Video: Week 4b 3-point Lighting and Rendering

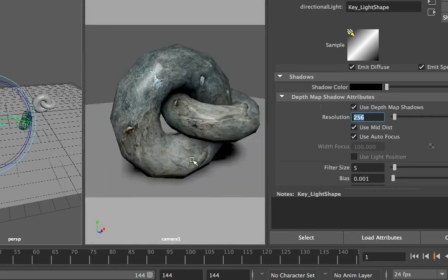25:02 Okay, for me, I think around 256 or lower would be nice. And then it starts to have no difference anymore once you try to bring up.
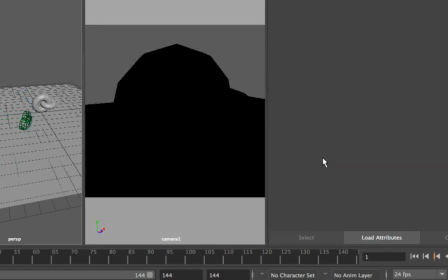25:15 So a filter size of 4.
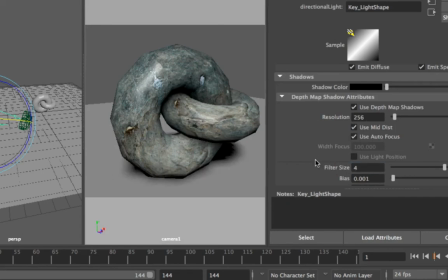25:21 Yeah, filter size of 4, a resolution of 256 is good enough. So the resolution is dependent on the size of your game. So if your game is running on a like a HD size, right,
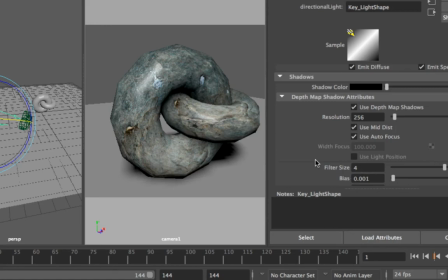25:38 1920 size, and your character or the size of your shadow is very big, that means your character is right in front of the camera, you see a lot of the shadows, then you want to increase the resolution, otherwise you'll look very pixelated.
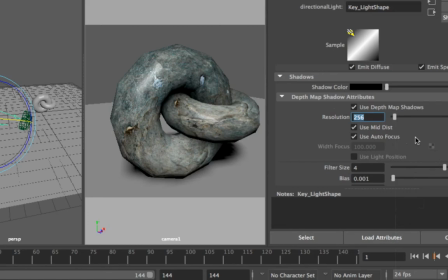25:53 This is actually the number of pixels your shadow contains. So you need to adjust according to your camera view itself.
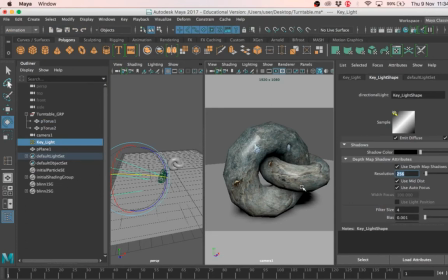26:02 Okay, so once we have this, we're going to cast another light, okay, which is the fill light, and we're going to use that to lighten the shadow. So now the shadows are completely black, right? If you have any details here, you won't be able to see anything there.
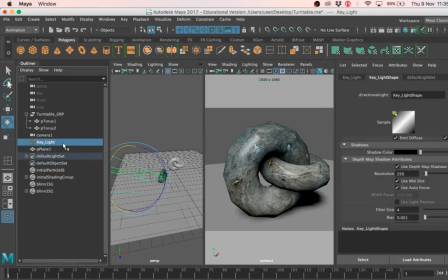26:21 So let's do that right now. I'm just going to simply duplicate my key light, give it a name.
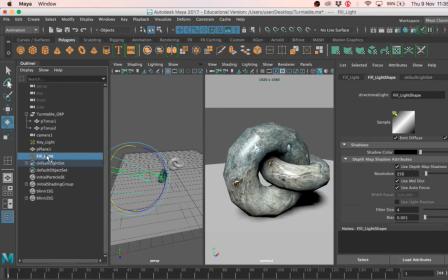26:28 So I'm going to call it fill light, Fill.
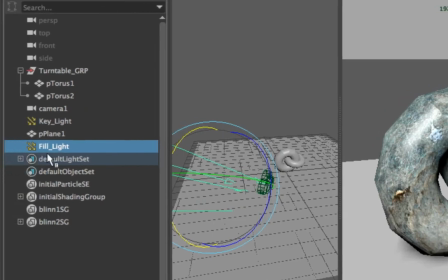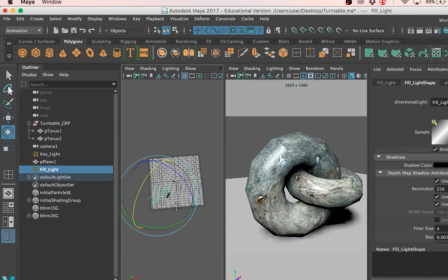26:38 And I'm going to just shift it aside, maybe somewhere around here, so visually I can see it. Remember, right, moving your light doesn't change anything, so we just want to move it away so we can see better.
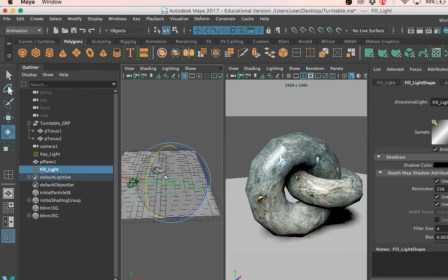26:56 And now you want to start to move your light so that it's shining in the opposite direction from your camera.
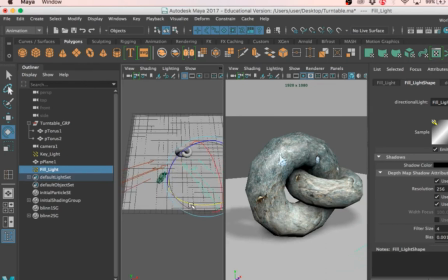27:07 So it's the other 45 degree. You notice straight away your shadow is gray now because you have another light shining on your cast shadow right over here. So everything starts to look very gray, which is good.
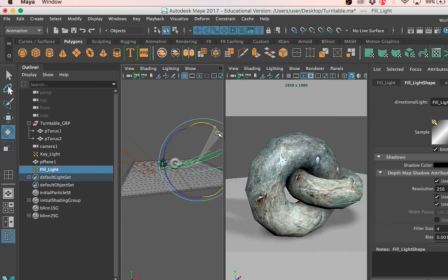27:25 Okay, we want soft lightings like that. Now you might want to make sure that your key light itself
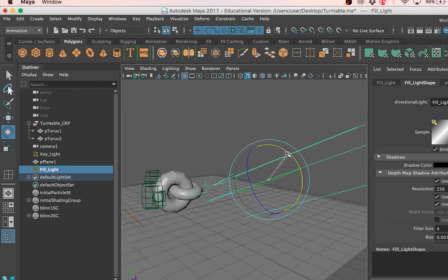27:34 is directly facing your object. That means you actually straighten your light, so it's shooting
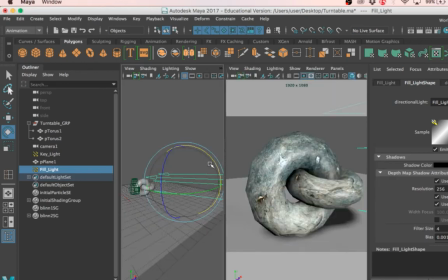27:42 straight at your object so that you can shine some light underneath the donut. See that if you have the same angle, right, this part is very black, so you want to kind of rotate it so that you can see a little bit more detail.
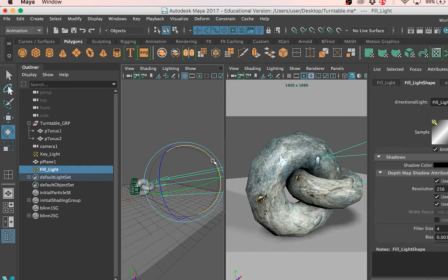28:00 The fill light is there to fill in the details that you cannot see, so you just want to angle it so that you can see the correct amount of stuff.
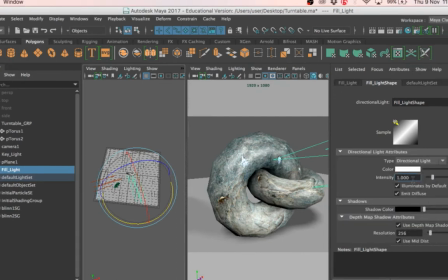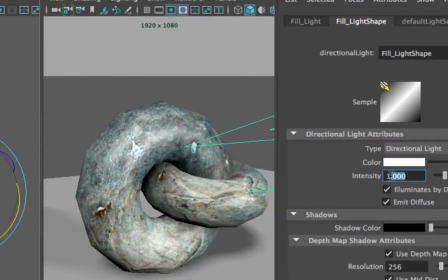28:17 Also, make sure that the intensity is 0.5.
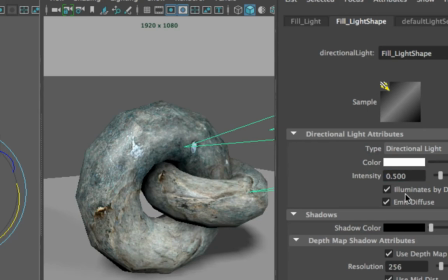28:24 So for our key light, right, we are using intensity of 1. For our fill light, we want it to be half the strength. That's usually, it's actually a formula, 3-point lighting. Okay, all you need to do is remember the formula, and more or less, right, your lighting will always be there.
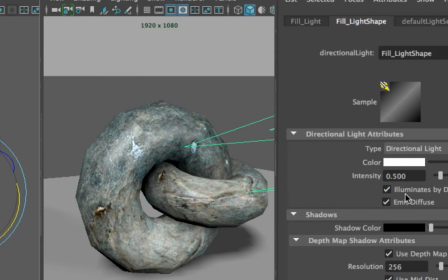28:42 So fill light is just there to fill in the shadows. It's not there to tell you where the light is pointing at. Okay, you want your key light to be the main direction. So fill light is not there to steal the show, right? You have half the intensity. If you're not able to see like
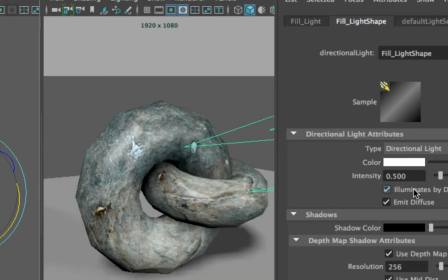29:03 how the lighting affects the object, right, you just need to toggle the illuminate by default.